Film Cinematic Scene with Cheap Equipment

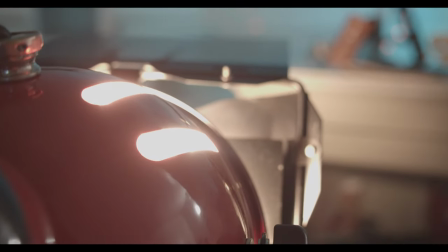(4:18)
So the chip line here we're gonna use is a red highlight and aperture support LED.
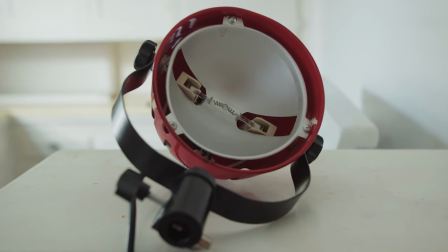(4:24)
So the first thing we're gonna talk about is the red highlight.
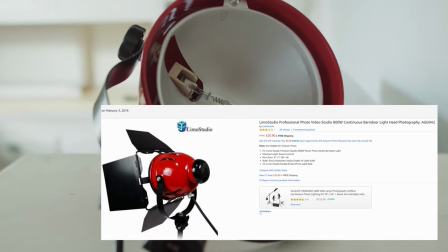(4:27)
The red highlight is a genuine proposed lighting and it can be used as a key light or fill light or backlight or any kind of proposed.
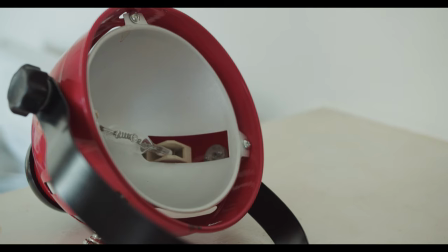(4:36)
It has a lot of pro outcomes so let's talk about it.
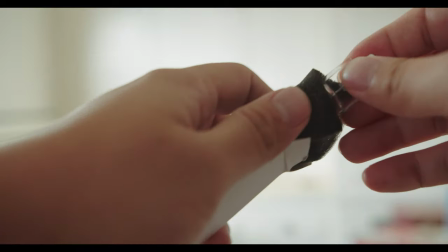(4:40)
So first of all it is a feature with a 800 watts, tungsten, tungsten ball, yellow,
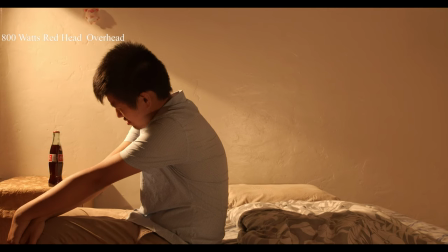(4:47)
you know, warm light, light color and they but it is really really hot it's the hotter than any other kind of tungsten
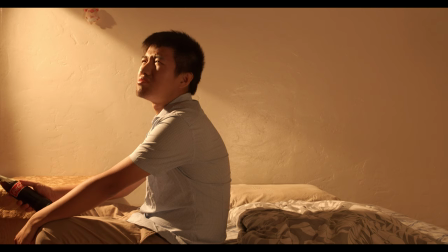(4:56)
so let's take a look at it so it's just a really really bad
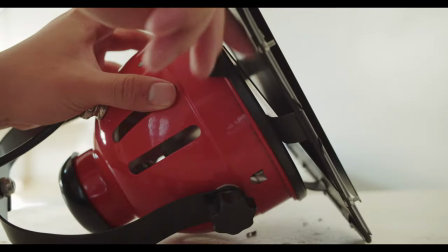(5:01)
smell and the smoke coming up I think this is something like a burn off
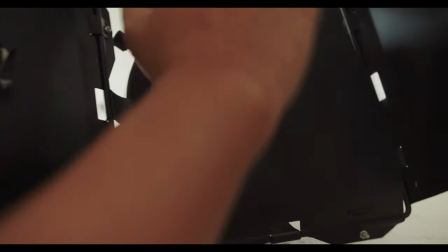(5:06)
and the wife filming a cinematic scenes and the painting of
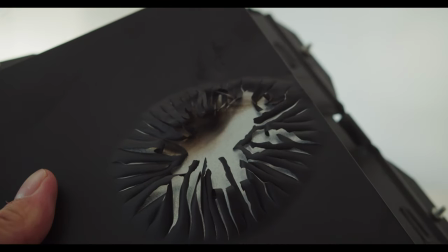(5:11)
the barn door is mute by the high temperature coming from the
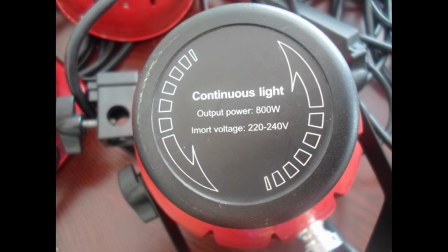(5:17)
tungsten the surface of the line is pretty pretty hot you cannot use a hand to touch it and the only thing you can do is just
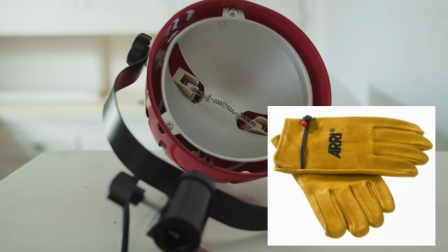(5:24)
wearing the gloves the the gaffer gloves or any kind of protection
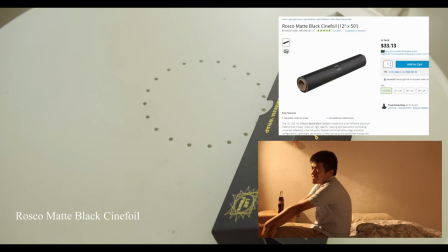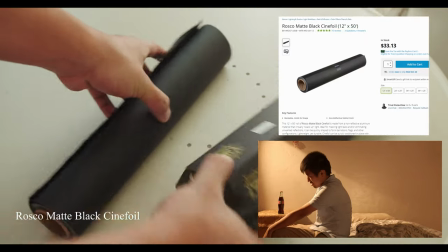(5:37)
So in terms of the diagonal shadow we created on the cinematic scene in the morning, so
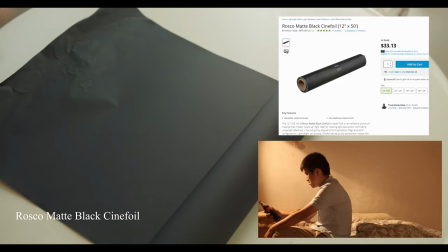(5:45)
actually it's not created by the bar door, we use the foil paper, the foil paper is a aluminum paper and we just cut it, it's a black color and we put it on the top of the bar So you create a really long diagonal shadow,
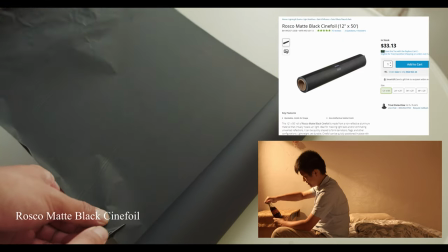(6:01)
so it looks a little bit contrast Looks like a curtain or windows frame,
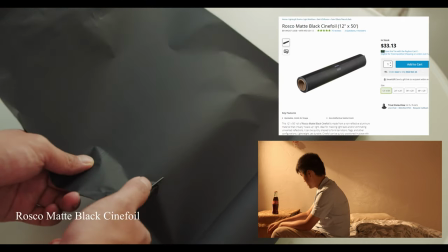(6:07)
something like that on the wall Yeah, so it makes more dramatic, cinematic scenes in the morning Like a sound,
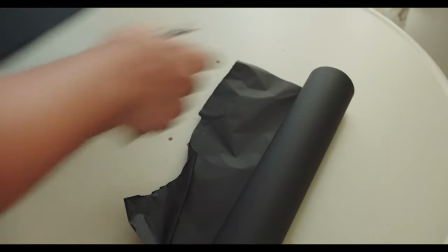(6:17)
a diagonal angle, like jamming to the windows So it will be doing some more
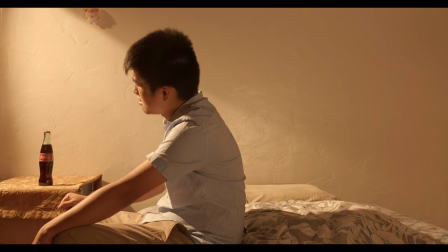(6:22)
Alright, thank you guys for watching my videos I will put the product link of the equipment and gears into my descriptions
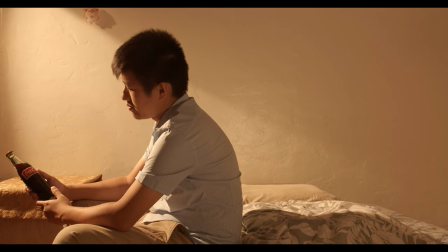(6:31)
and make sure to subscribe to my channel Thank you and see you next time